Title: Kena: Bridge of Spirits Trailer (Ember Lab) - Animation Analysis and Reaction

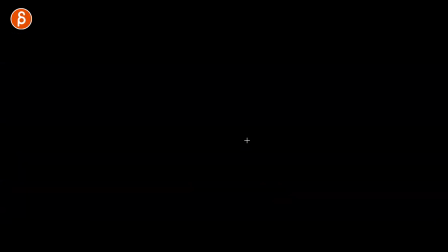[7:57]
you have your evasion of a creature a cool looking creature but even something like this right you still have your whatever pose it is this is your
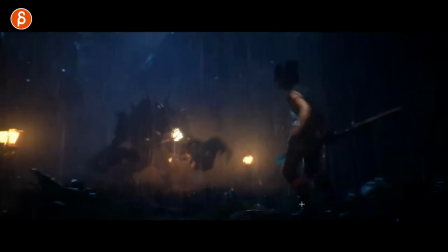[8:05]
character pose it's somewhat alert you got the knees that are bent so it's ready to go down jump it's not just a static relaxed pose like
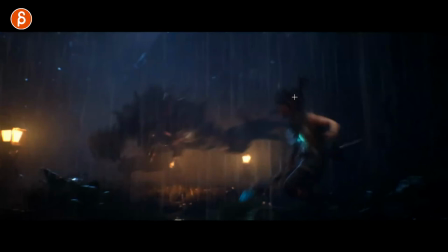[8:13]
yeah it's wednesday or whatever it's already right off the bat we tell us that character is ready you have a clear change in a silhouette for arms but you have the compression for
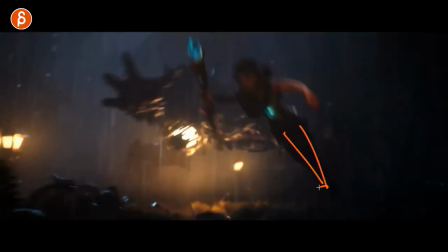[8:21]
anticipation to jump and whenever you jump you always have a full extension of your legs clean pose clean silhouette thanks
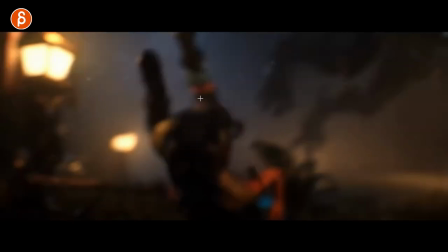[8:29]
for the lighting as well into that roll even in this got clean posing even on that's nice into that cool
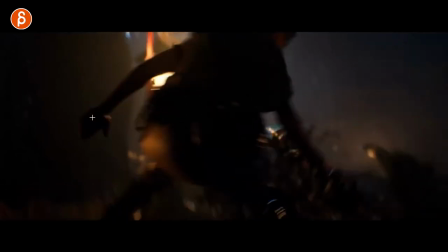[8:39]
oh it's very neat even this here you got your slight drag on the hands even on details like that they're in the dark still looking at all the details and then you got
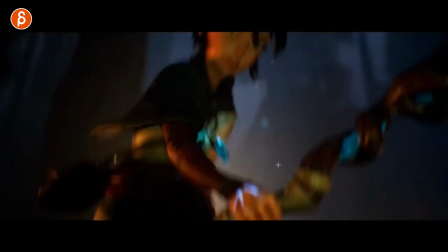[8:48]
that staff hand off where you have the hands that the fingers that anticipate when you have something in your hand
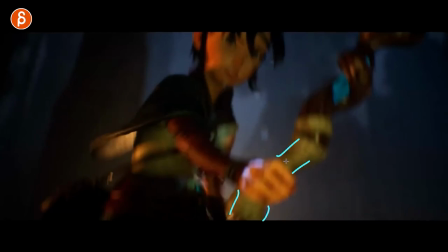[8:56]
here just think about that when you let go of this it's not just going to be that this is moving away from the hand at the same time as the fingers open you
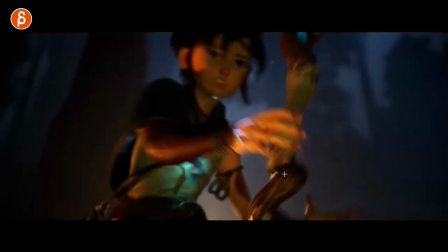[9:03]
want to anticipate this and loosen the grip and you can see this how the fingers are opening here already then it has its own trajectory hand
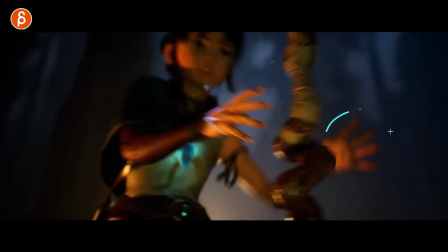[9:12]
can come off and now this hand comes in very clear silhouette also nice with the color contrast it really stands out so we understand i am now
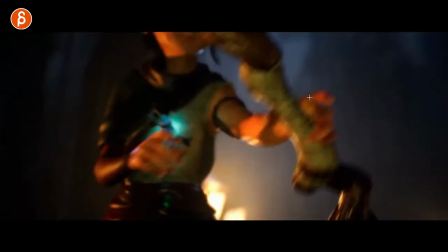[9:20]
gripping this with this hand even this here look at that you got an offset there even on something like this quick and blurry you still have control over your poses you want to make sure that it reads properly and it does i mean you can play this in real time and you can
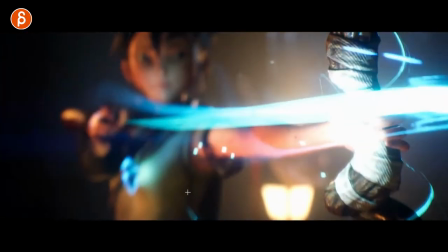[9:35]
see how that that handoff is very clear also what's cool look at the staff
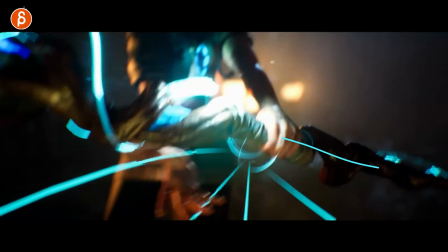[9:39]
i should probably change colors again here look at the staff when
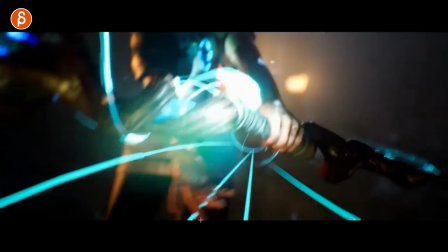[9:44]
she lets go and grabs it again the weight of it see this so
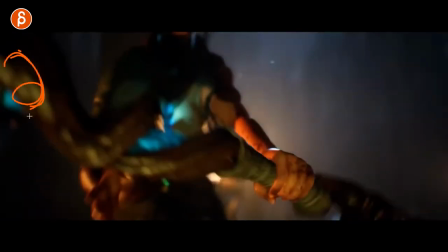[9:49]
you have it feels like this part is heavier so when she holds this
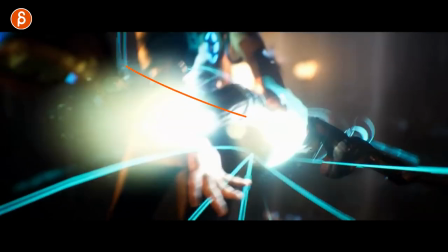[9:53]
see it goes down but then comes back up there's a bit of a wobble watch this again see that there's a bit of a move and you can see on the on the end sides that go in and out and up and down really gives us a sense of weight because as you
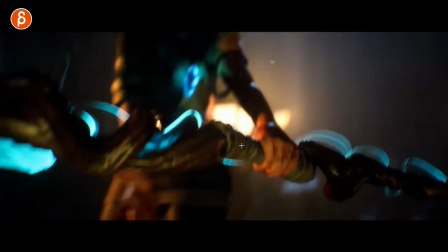[10:07]
grab this night this doesn't feel like paper so if you would just constrain this to the hand and not consider the weight if you move
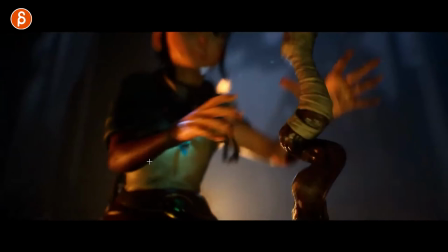[10:15]
that wrist this staff is going to move around like crazy and it gives us not the right impression of weight it's very cool you know something like that
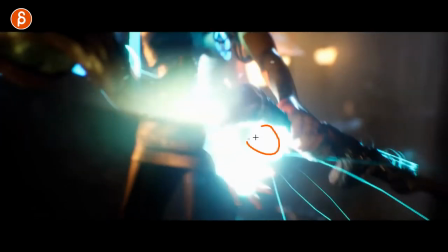[10:23]
just that detail is in there i love that idea too this is really cool that you have the light effect that she then grabs and
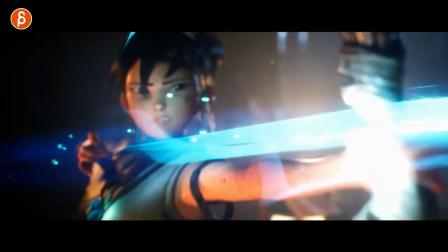[10:32]
that becomes an arrow just from a visual point of view it's very cool now i have no idea about archery but watching making of of hunger games they
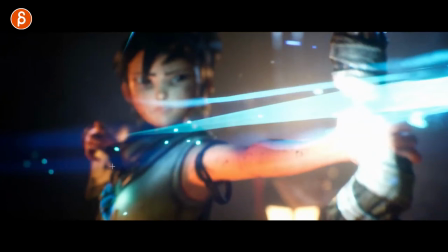[10:41]
say it has to be very close to the body and not elbow out or up or i can't remember that's something for you archery fans to think about
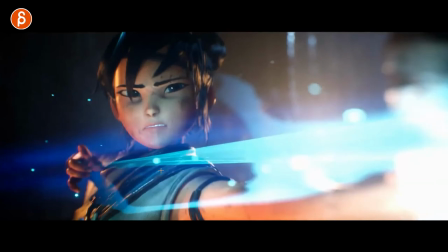[10:49]
interesting though cool finger pose and now we're going to focus on the head so now
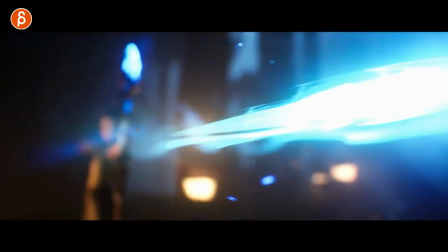[10:54]
zooming in and getting in there and you got your
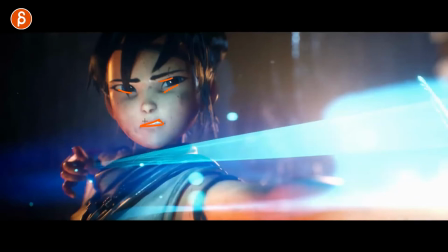[10:59]
asymmetry in the mouth you got a change as well in uh the eye position and just kind of the opening how big
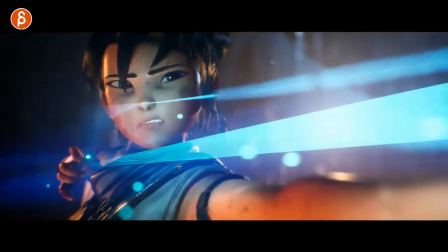[11:06]
it is but even hair wise you got your asymmetry in there it's very cool can't
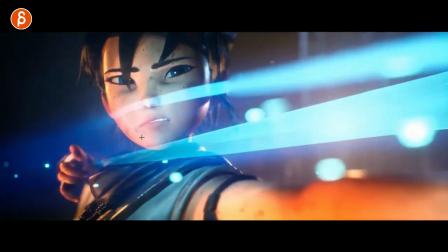[11:16]
really see it it's probably not there i would have loved to see um that right before Or the letting go,
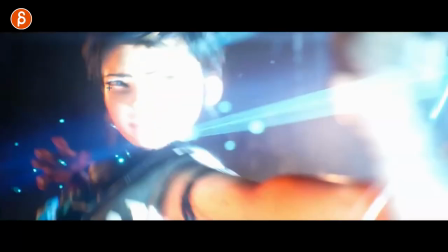[11:24]
a slight change, maybe a squinty thing. I mean, it is squinting actually here. Must be because of the light.
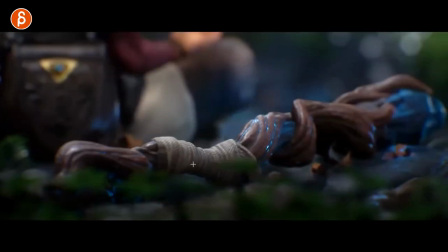[11:29]
But it would have been cool, like some tensing in the lips there. Very cool effects. Love that. I'm a big fan of stuff like this here too. So this is a cool looking render. The texture is like little slight little effects there. But we still have, you know, characters still in the background there. It's very cool.
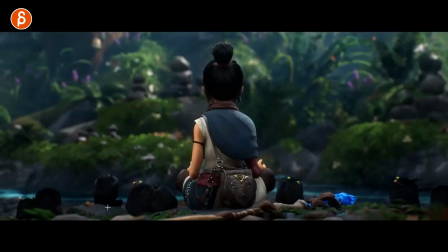[11:48]
These are really cute still.
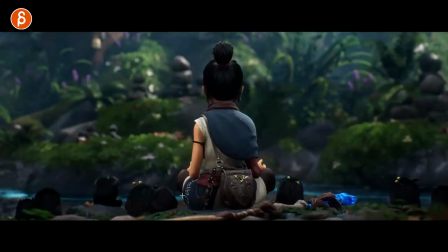[11:50]
that's just me now not analyzing anything this is just me looking at the frame
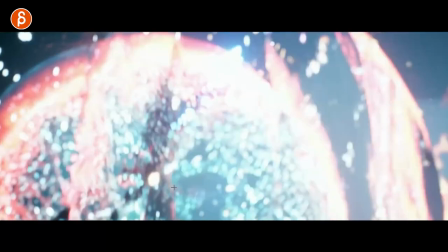[11:55]
very cool like lots of really cool effects this is more for effects people i'm just marveling at the look of this it's
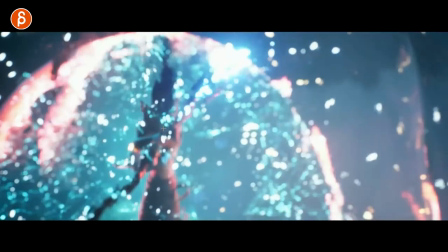[12:03]
very cool but looking at the animation i love that you have that the bubble right as
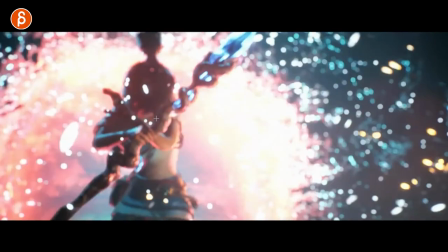[12:09]
it goes out the animation is nicely timed there as this finishes again clear posing here you have to always look at kind of either it's a is it the color silhouette or is it a color silhouette?
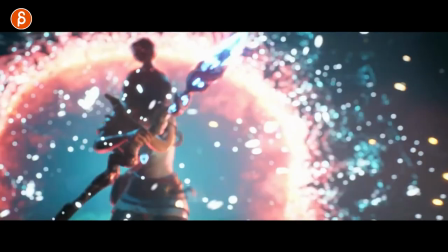[12:21]
I mean, it's a body silhouette there, right? But you still have dark versus light. Even this here, a slight color change.
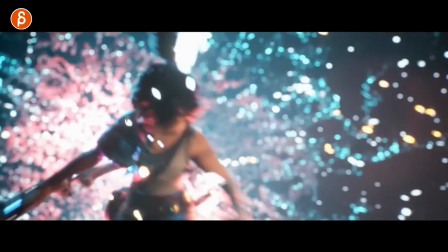[12:28]
All that reads as a nice silhouette. Let me see how those arms go.
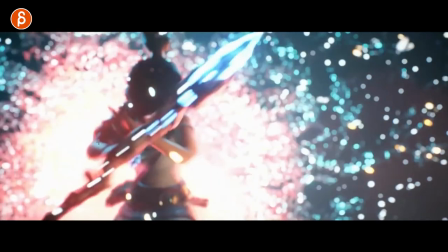[12:33]
You can see how leads with the shoulders and elbows, especially elbows, you know, shoulders, the elbows, as they come out. And you can see here, see how that curve and as she pulls this, you can just feel this. Even if it's over one frame, you can see the straightening, the drag in the fingers.
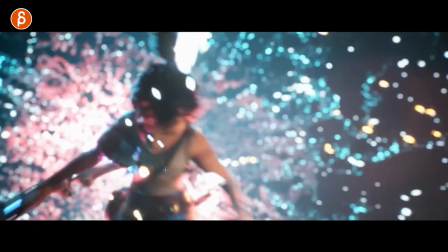[12:50]
it's really crazy once you go frame by frame into animation you can really see the detail that being put in there
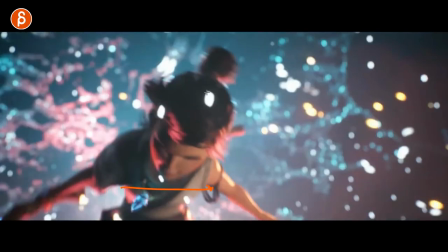[12:55]
also as you go as she moves forward this way the head has a drag this way which then
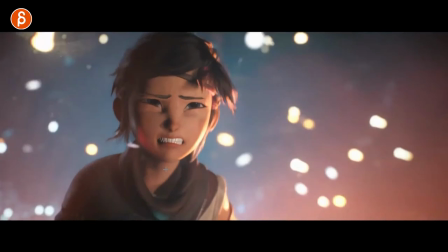[13:01]
corrects and goes straighter towards the end little details but i love that i love that complexity
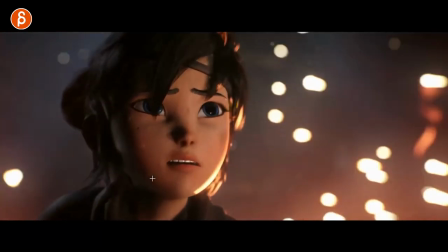[13:08]
in the mechanics and just in the posing there cool too that's always important there you gotta make sure
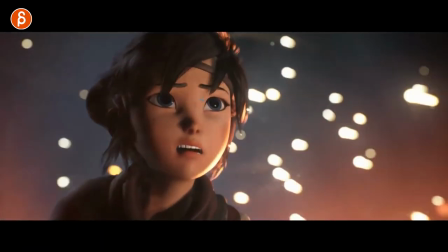[13:16]
like when do you blink right is that she realizes what just happened it's kind of like a ah you get the squintiness of the strain teeth together and then the opening with the eyebrows and the eyes but look at this here once she has this i love the
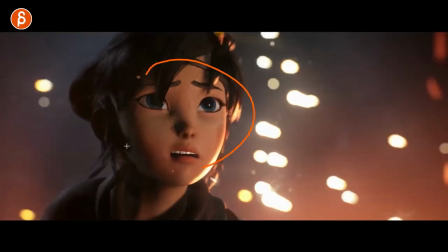[13:30]
the darts because she's looking at something right so anything that's happening off screen that we don't see she is telling us through her
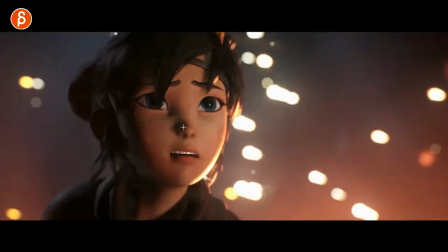[13:40]
facial animation what's going on so there's a sense of wonder but she's also analyzing things because she is darting around it's not a
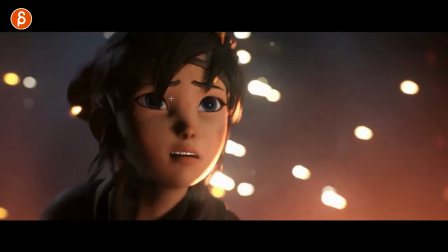[13:47]
static stare goes oh what is that but she's looking she's processing what is this and just through that that gives us a sense of what is she looking at bam
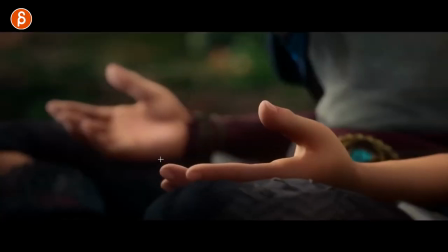[13:56]
then it turns into that and that's kind of the answer ah but we don't know more clever clever
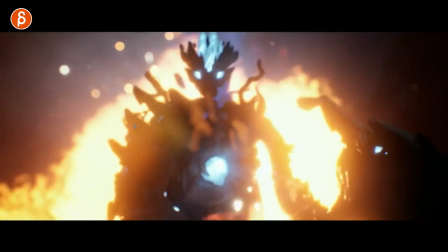[14:03]
again nice silhouette color boom it's very cool oh finger animation always hard to do.
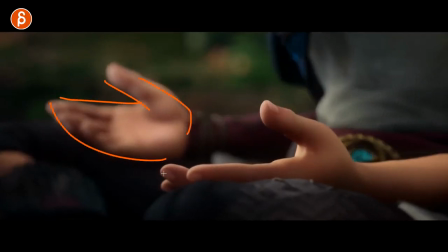[14:10]
You got your classic triangle clean pose and here you can go a bit more complicated.
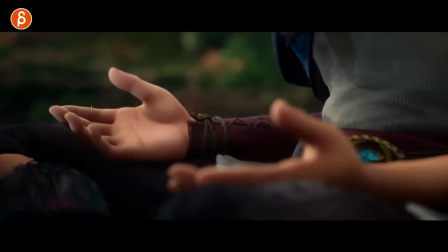[14:16]
It's not too bad. Why not? But you can still have complexity within the shape, right? But if you do your squinty test or perfectly illustrated here through the blur,
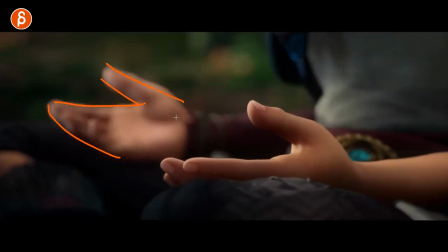[14:25]
this just reads as a nice hand pose because it's, again, it's a classic triangle hand pose there.